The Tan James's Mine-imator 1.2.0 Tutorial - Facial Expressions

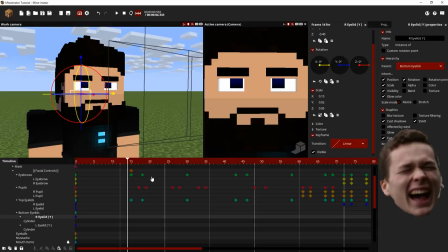[24:51]
So, yeah, for the most part, I think that covers a lot of everything doing with, facial movements conveying emotions.
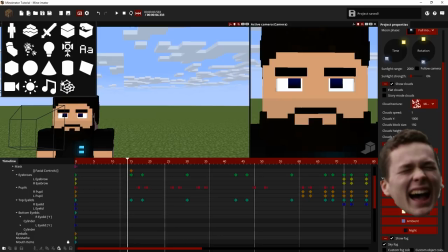[25:02]
Oh!
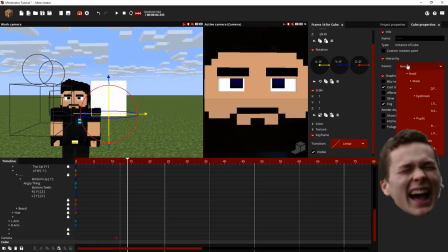[25:05]
last thing, tears. Now, this is always a very, very, very, very good thing to add. I've been doing this since concept one. It's probably one of my oldest tricks in the book for facial animations,
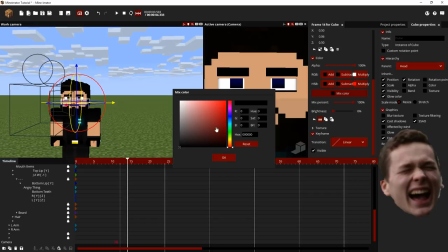[25:24]
and I'm surprised, like, not many people know how to do this one. I think people do, it's just that they never realized that it was as simple as this. Or maybe they're not talking about asking this. But basically what I just did, if you watched,
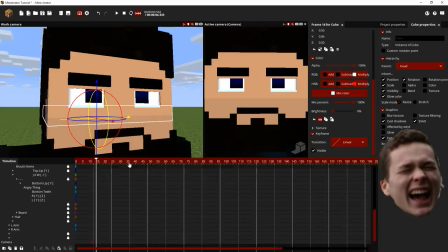[25:40]
is I got a cube and I parented it to the head and I shrunk it down to basically just hang right under the eyelids.
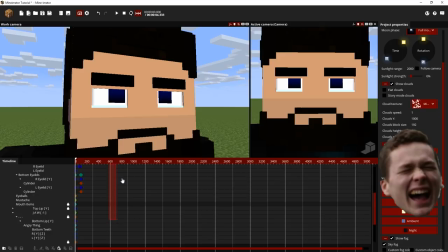[25:48]
Right? So now he has like tears kind of building up in his eyes, essentially.
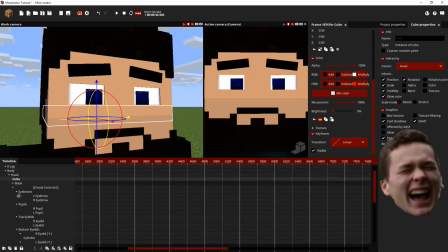[25:53]
So that's also a very helpful method if you're trying to convey that someone's like kind of on the verge of tears. I'd use that in basically every reality concept I've made so far, except for three. Yeah, I haven't used it in
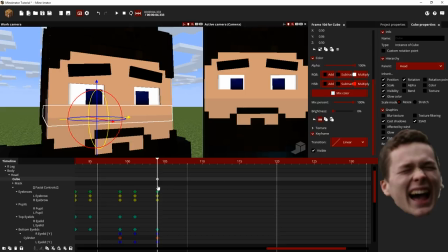[26:16]
three and two. Sorry, no, three and two are the only ones that I haven't used this method. No, I used it in two. Oh, I did use it in two. Okay. So that's also a really good thing to do.
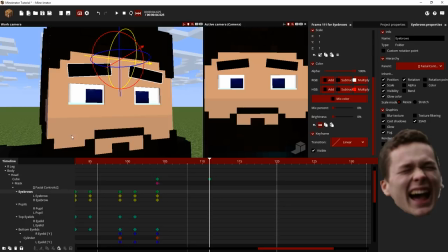[26:34]
If I bring it here. So to go with these movements,
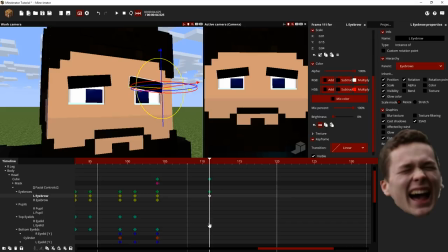[26:41]
I am going to show you a good combination of making sad. So that's kind of sad, but remember, the more you bring down the eyelids, the more intense the look is. So this is like kind of sad, and then when you bring down the top eyelids, they're like really sad.
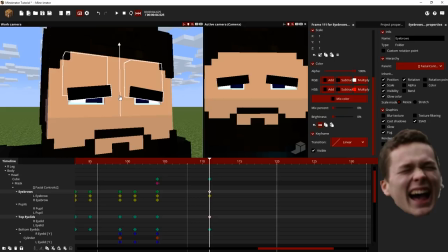[26:58]
So I will do that right now. So now they're really sad.
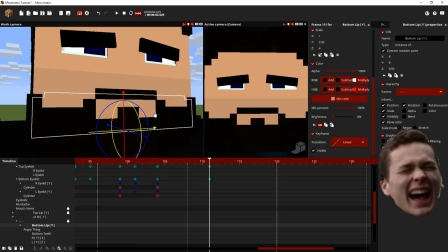[27:06]
And what I like to do sometimes is I like to go the extra mile and
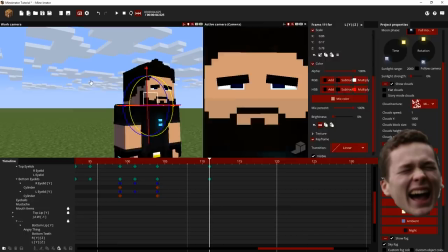[27:10]
show their mouth open a little bit, like teeth, because it shows that they're like, they're tearing up themselves,
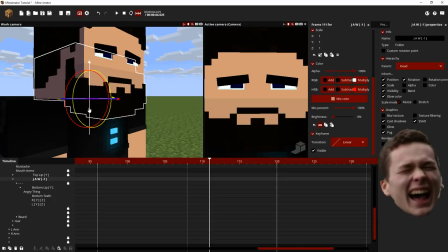[27:17]
like they're kind of, I don't know how to explain it, like,
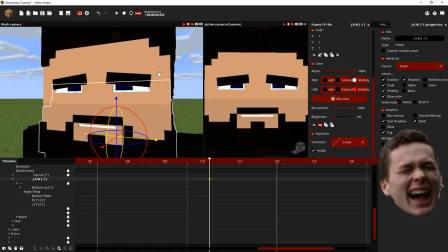[27:24]
it looks better, trust me, it looks better like when there's more going on, but for the most part,
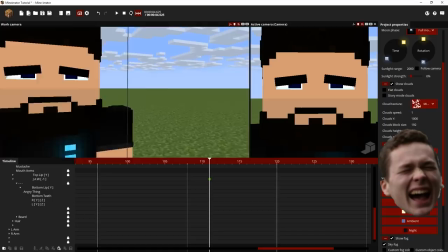[27:33]
it's all about context, really. It's all about how you build up to said emotions or whatever. You can't just have someone instantly start crying on the spot.
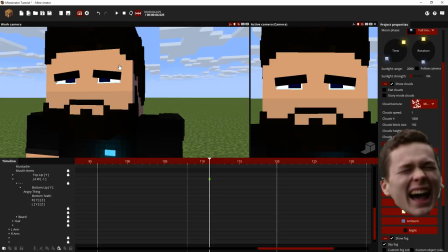[27:40]
You have to have them kind of build up to the tears, sort of. So, essentially, like, with Skibs, I had him with a sad look before he actually started crying, essentially.
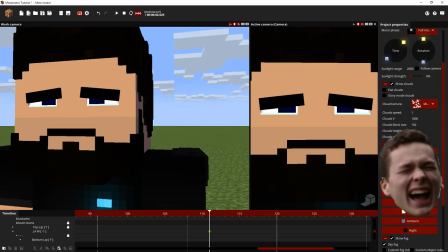[27:54]
So he like, in Concept 5 I'm talking about, he was sad.
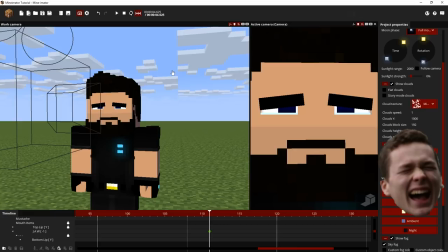[28:00]
For example, when he was trying to save James, in that one scene where he's, like, reaching out to him, and then James, like, freaking flips. So when he's looking at James and he's about to salute, what happens is he's already in a sad state, but he doesn't have the tears welling up in his eyes.
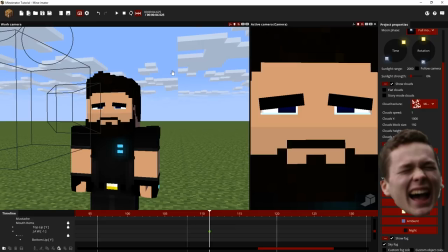[28:17]
And you gotta emphasize that. You gotta emphasize that he's sad before you put the tears in his eyes, because it makes the tears much more dramatic, and it makes it more, like, oh wow, like, he's actually feeling, like, these emotions. So, what I did was, I had him in that sad state,
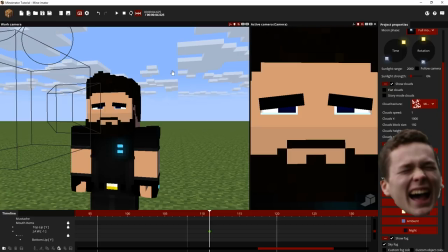[28:35]
and I had him close his eyes in shame, and when he opened his eyes, he had tears in them. So, that's a very good way to emphasize that someone is in a very painful state, like, they're very sad.
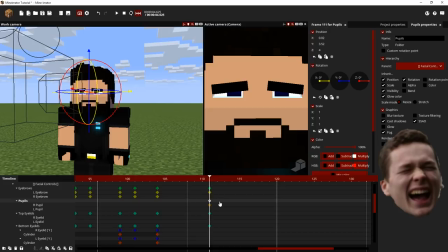[28:49]
And, another good thing to do is to shake the pupils, and I did that a lot in Concept 5.
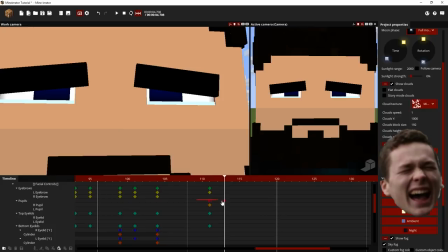[28:56]
Now, I got that from watching some anime.